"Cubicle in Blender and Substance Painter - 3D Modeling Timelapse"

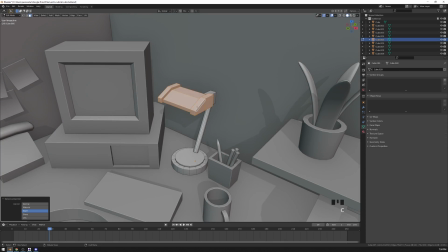261s
I don't have any concept or any sketch for this or anything like that.
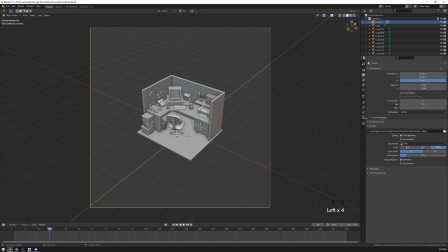265s
I'm just making those decisions as I go. I'm basically sketching in 3D.
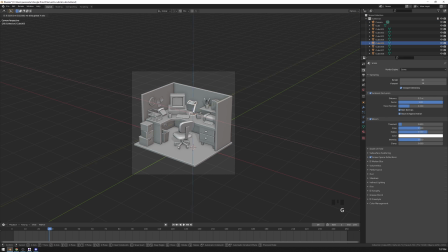270s
As you can see, as soon as I was done adding all of the objects into the scene, I set up a camera to understand how much screen space all of them are gonna
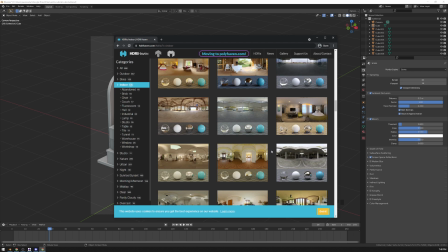279s
occupy in the final render and I'm also setting up lighting
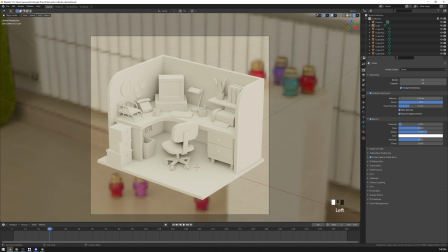284s
early on even before I'm done modeling because like I
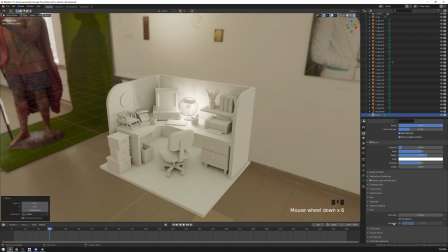288s
already said there is no like separate decision-making phase there is no concept for this I'm just making decisions
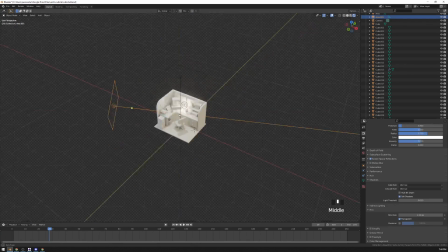297s
constantly as I go and so there is no way for me to know in
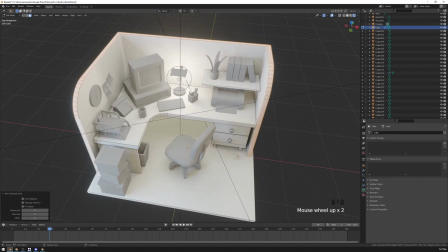301s
advance what objects are gonna be well lit and what objects are gonna be in the shadow.
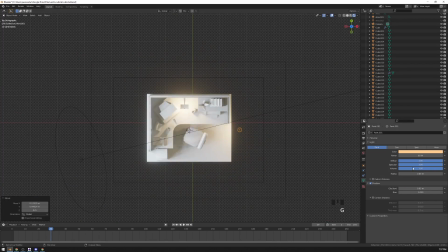306s
If something is barely visible in the final render there is no point in putting in a lot of detail in it.
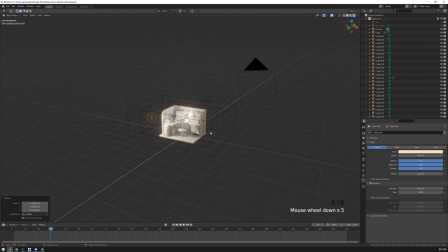315s
But also to be honest it just gets boring to do one thing after a while.
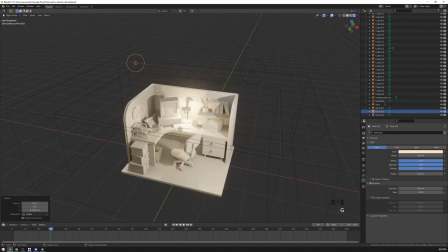320s
And if it gets boring then what's even the point? I mean if you can't have fun doing something why not have fun?
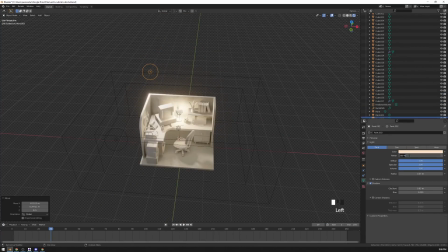327s
Switching activities a little bit can be refreshing.
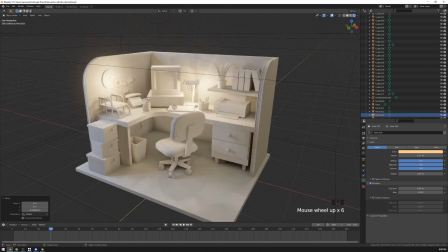330s
If it wasn't just a speed modeling exercise and if it was some project that I wouldn't
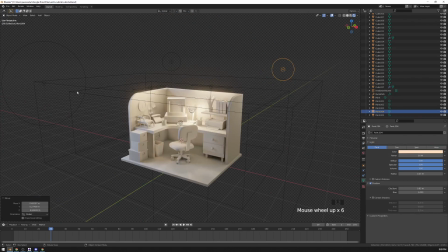336s
be able to finish in just one sitting I would probably start texturing early on as well.
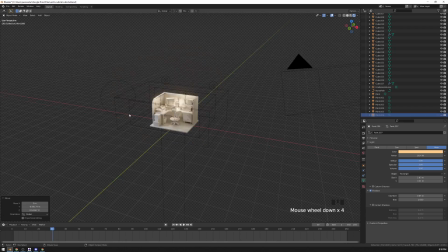343s
As you can see I'm using a lot of lights in this scene because I want a lot of contrast and I want it to look cozy.
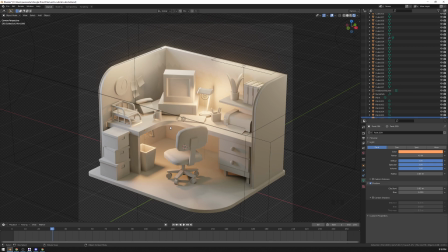350s
I think lighting is a lot like painting actually.
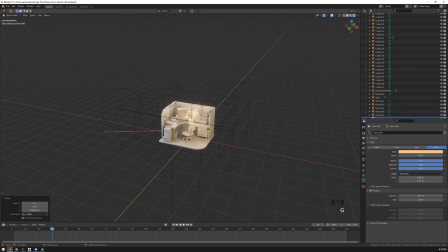354s
For example I put the area lights near the cubicle walls just because I wanted to have some nice gradient on them and all of the other light sources, especially the small ones, are there because I needed some gradient or some highlight somewhere.
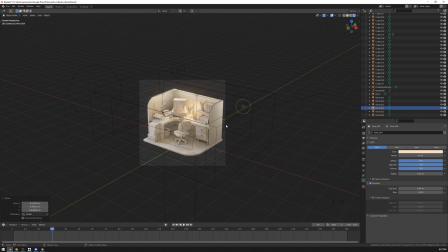369s
I don't necessarily care if they make much sense logically.
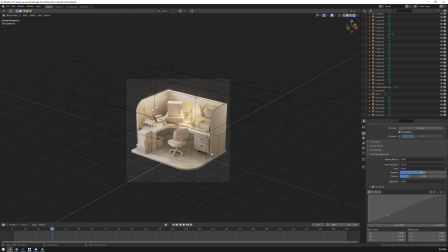375s
Some people asked me how I come up with ideas of what to model.
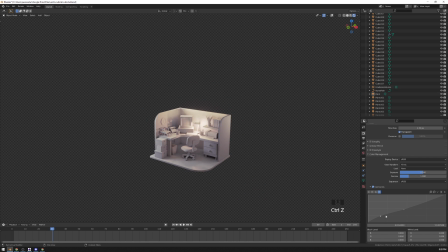380s
I just keep a list of those. You don't usually come up with ideas on the spot, if ever.
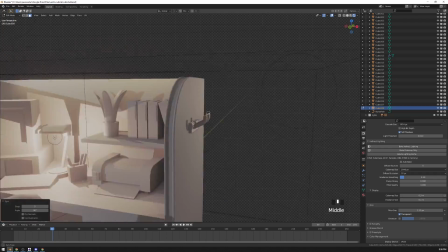388s
It's usually something that you've seen in a movie, or like a game, or while walking in a park.
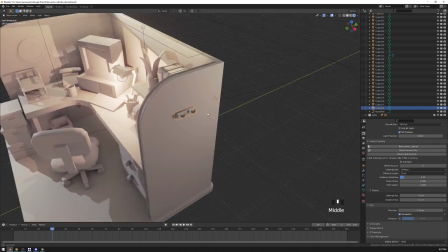395s
So when I see something that I think would be called to model, I just put it on the list.
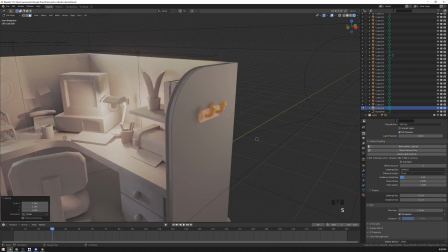401s
But to be honest, I feel like sometimes people overestimate the importance of the decision of what to make.
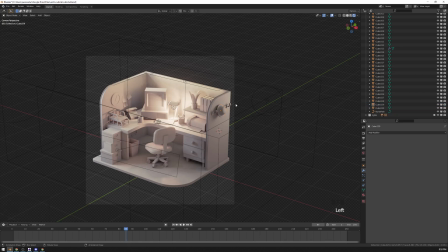408s
You can make a rock look interesting if you put it in an interesting situation. Maybe add ice to it to make it sentient or something like that.
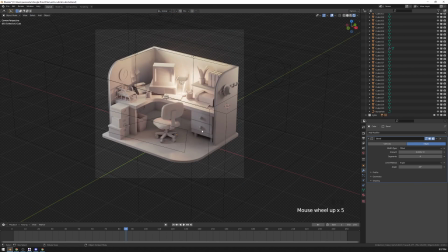416s
This cubicle that I'm making could be 10 different things. It could be a modern cubicle.
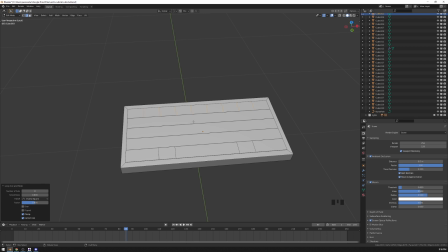422s
It could be a happy cubicle. It could be a cubicle of a person on the verge of suicide.
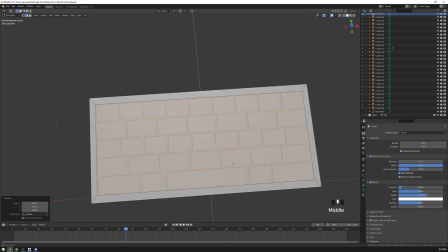428s
It could be a crunch cubicle with like 10 Red Bull cans.
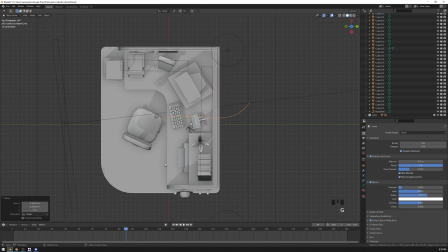431s
You can tell different stories by just adding different details and having different lighting.
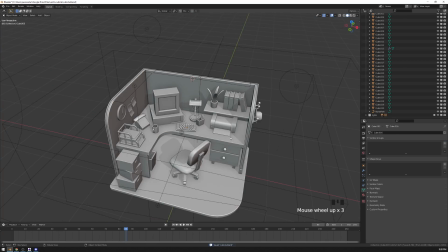439s
I decided to go with this cozy retro vibe.
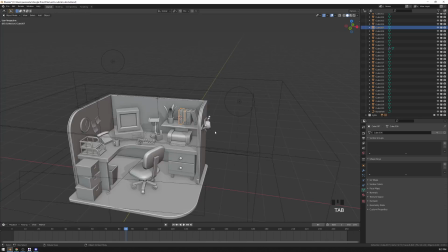442s
People like retro stuff because it reminds them of simpler times.
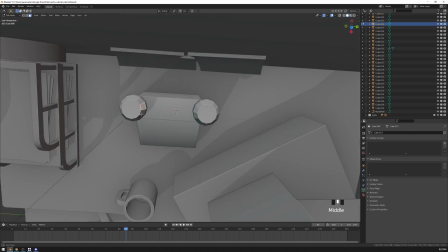449s
Or it's at least associated with simpler times. In reality, of course, nothing was ever simple.
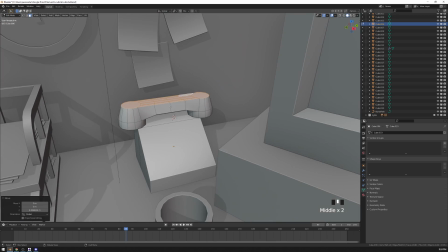457s
In the moment, it never is.
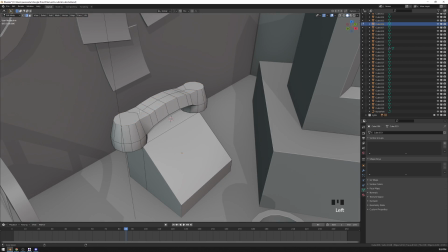459s
To people back then, the world was just as complex and convoluted as to anyone now.
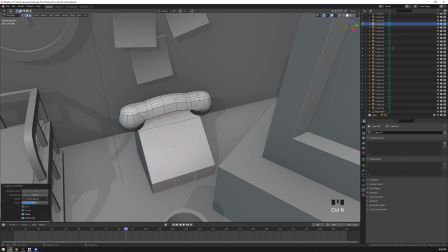467s
In hindsight, everything is obvious and simple. In 20 years, today's world is gonna seem pretty simple.
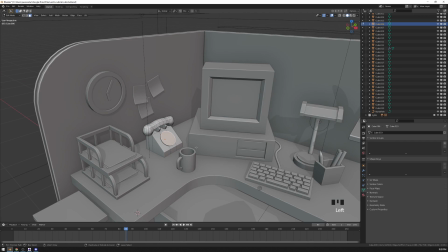476s
So at this point, I'm just finishing modeling. It's probably my least favorite stage.
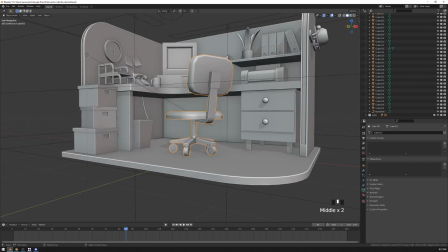484s
Because by this time, the whole scene is pretty much figured out now. apart for like colors and it's
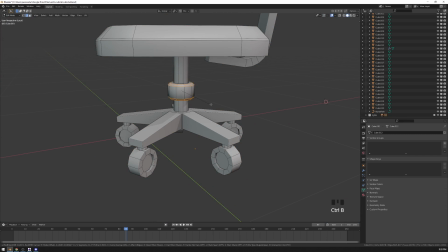491s
just a matter of going through the routine of making objects look finished.
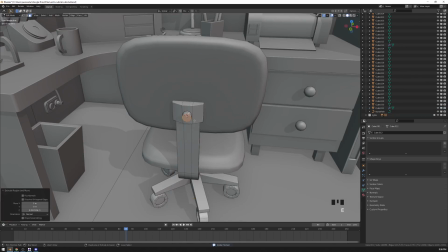497s
There is nothing creative about it.
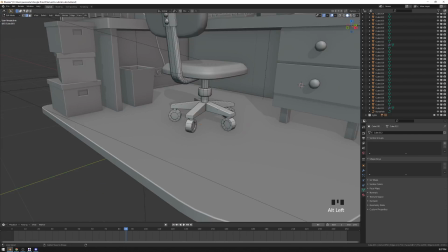501s
Here I am adding some bevels to objects as well.